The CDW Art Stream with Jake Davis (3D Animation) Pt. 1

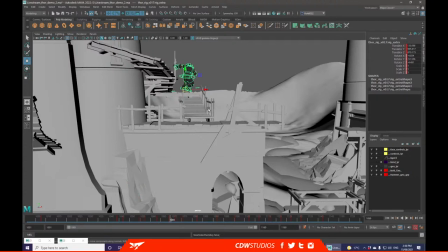2942s
Another thing, if I wanted to save some more keyframe economy, is thinking about animation on twos or a variant of threes, maybe fours, fives,
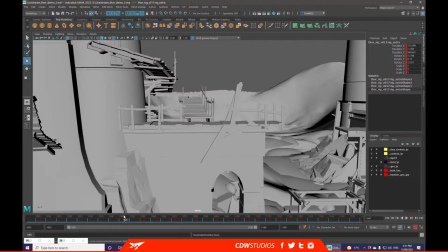2957s
and using a blend of them to create, you know, increases and decreases in time.
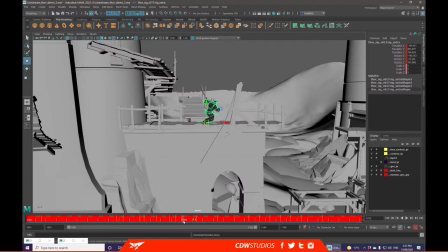2970s
And as an animator, you kind of want to not spend too long on things that don't really need to have animation on them. Or if they do need animation, hopefully, you know, it's only just like little things like you're following through an action you've already started.
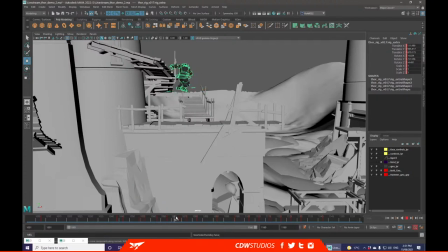2989s
For example, if I was holding up here for, oh, what's that? 6 frames. I'd probably have a in-between frame here where the character's getting to a rest position and following through from the action below,
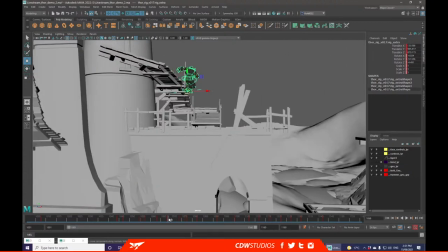3007s
or anticipating the landing that they're about to have.
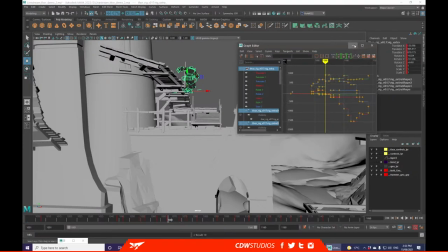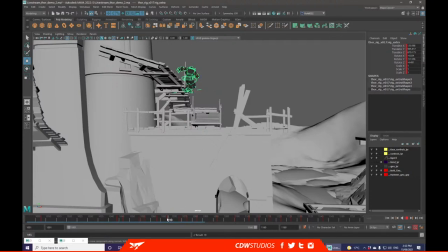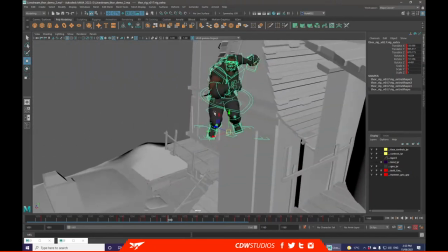3029s
Because I want him to hold in the air, I'm going to come up with a really nice, cool pose for him.
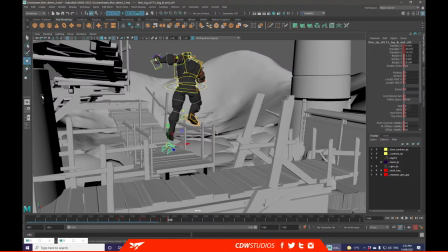3034s
Because we know he pushed off with this leg, we want to keep that leg as the extended. Even if it's not much, just a little bit.
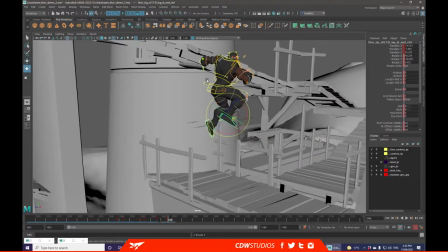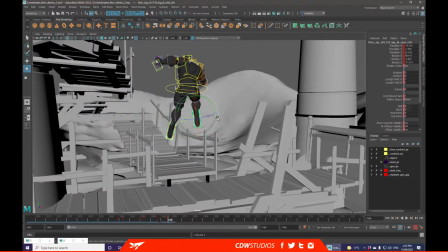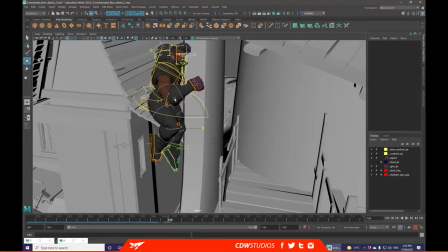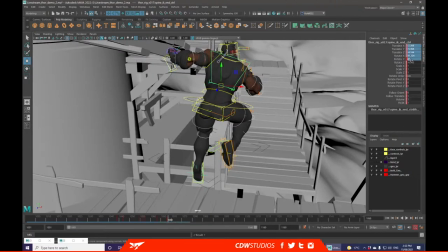3066s
Because I've pushed these characters back into a really awkward position,
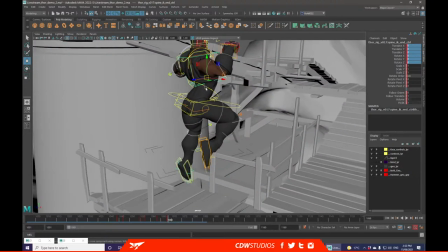3071s
I'm going to reset some of it to 0, taking advantage of the fact that we've just transitioned through the air,
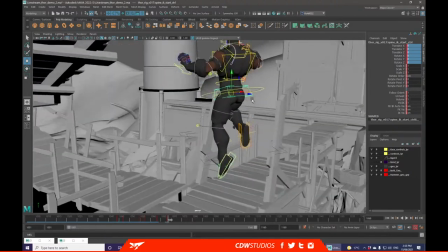3079s
and that the motion that just happened before it is very quick.
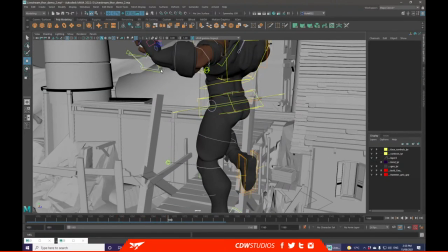3085s
It is good sometimes to do these reset frames, especially after a quick motion, just so you have control of all the actions that you're doing.
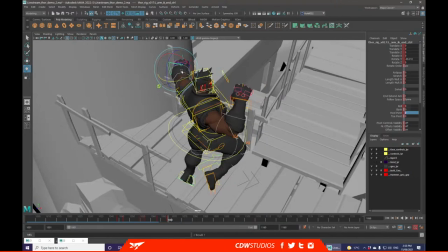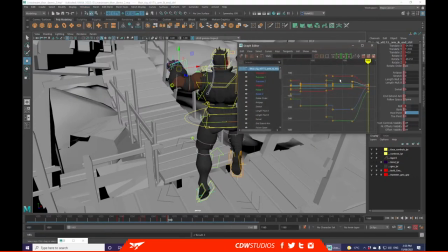3109s
Anything that you have to be careful of is when you're doing that, keep an eye on your graph editor, mostly because I think these ones, for example, have done a flip.
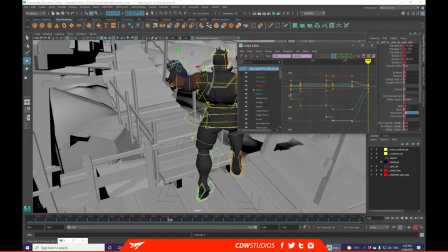3126s
I believe the industry is always hiring juniors. It just depends on what type of things are coming out at the moment.
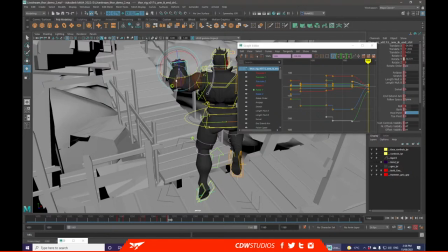3134s
Say they're working on like a large budget film that has a lot of background characters, for example, they'll tend to hire a little bit more
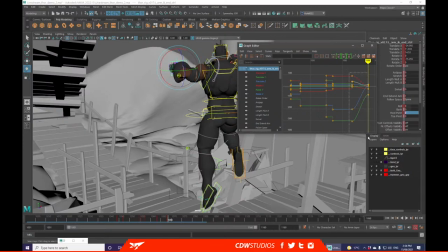3142s
for juniors for those positions because it gives them experience as well as it doesn't clog up the work of all of the seniors. But at the moment, with COVID still in some places,
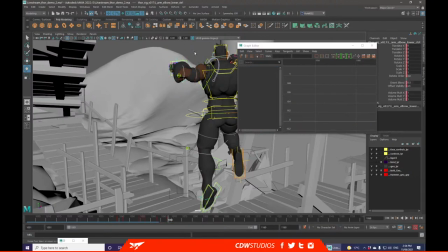3158s
remote work has been popping up as well. So I think the industry is still hiring.